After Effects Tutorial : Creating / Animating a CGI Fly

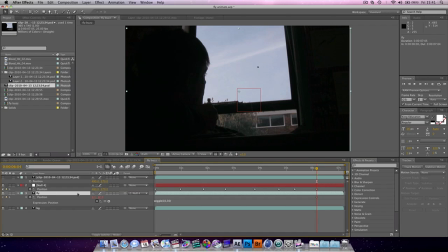But we can stop it from wiggling by just cutting in our original over the top. Just like that.
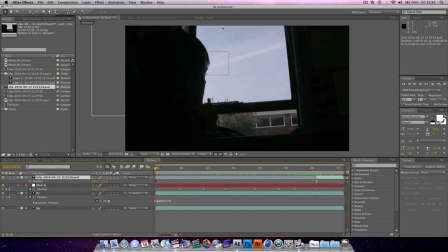Okay, so we've got our fly in there, it's moving around, but at the moment it looks like a weird thing moving.
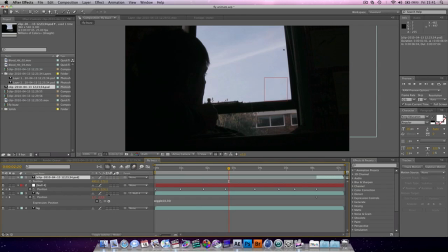If we add in some motion blur, turn on motion blur, and also turn it on for the fly layer and for our null object. You can see it looks a lot more realistic now. And what you want to do is on our original layer,
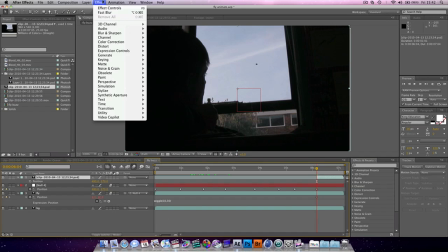change it, make that blur a bit.
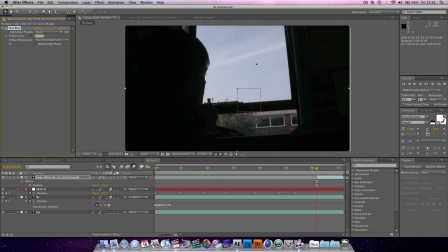And just change it to about 1. And then a few frames later, page down to scrub through frames, set it to 0. Just so it doesn't go stationary straight away. And it's them subtle things that make a difference. There's a couple of things we can do.
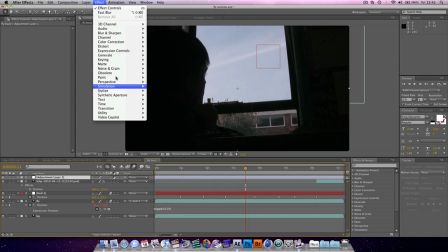What I did an adjustment layer, and because I was working with a still frame, I wanted to add some noise, just to make it look like it was a bit of video footage.
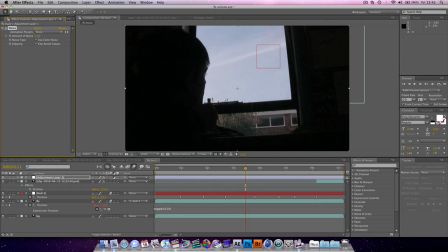You want to put it about 4%. Don't use colour noise, it just gets, then it looks like actual gay noise. You know what I mean, it just looks rubbish. It's a bit OTT, I think 4% was good.
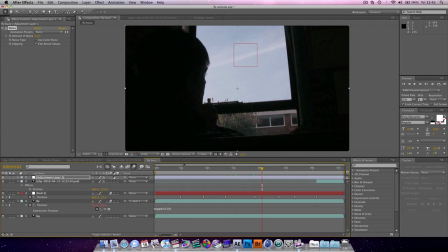And you can even add some camera movement. If you know how to do that, great. If not, what you want to do, grab the composition, stick it in a new one.
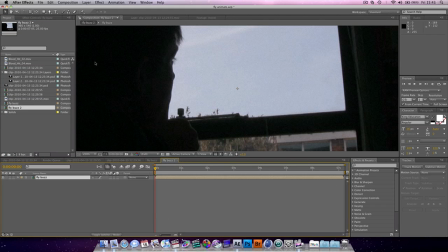That's same as selecting everything and pre-composing it.
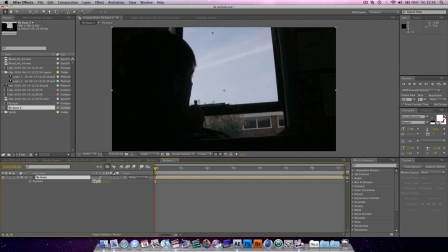And go position, Alt, and wiggle it
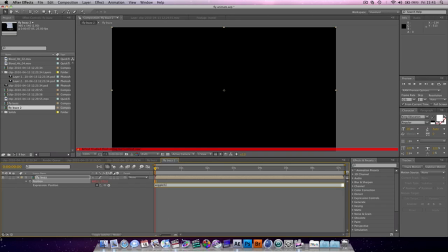about 3 times a second, move it maybe 15 pixels.
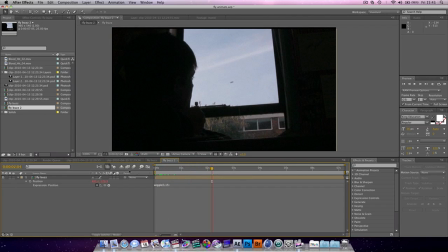Which will, give it a bit of movement. I want to add some motion blur. And then you also just want to bump up the scale, just so we don't get any letterboxing. So yeah, that's how I created the fly shot.
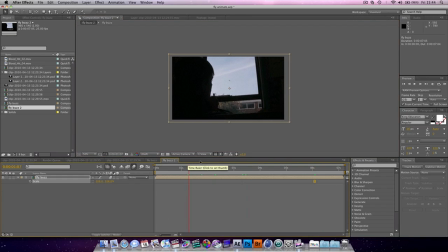I didn't actually add in the movement because I wanted it to be stationary, but just to get that extra bit of realism, that's what you can do. Thank you very much for watching. Rate, comment, subscribe, and I'll see you guys soon with a new tutorial.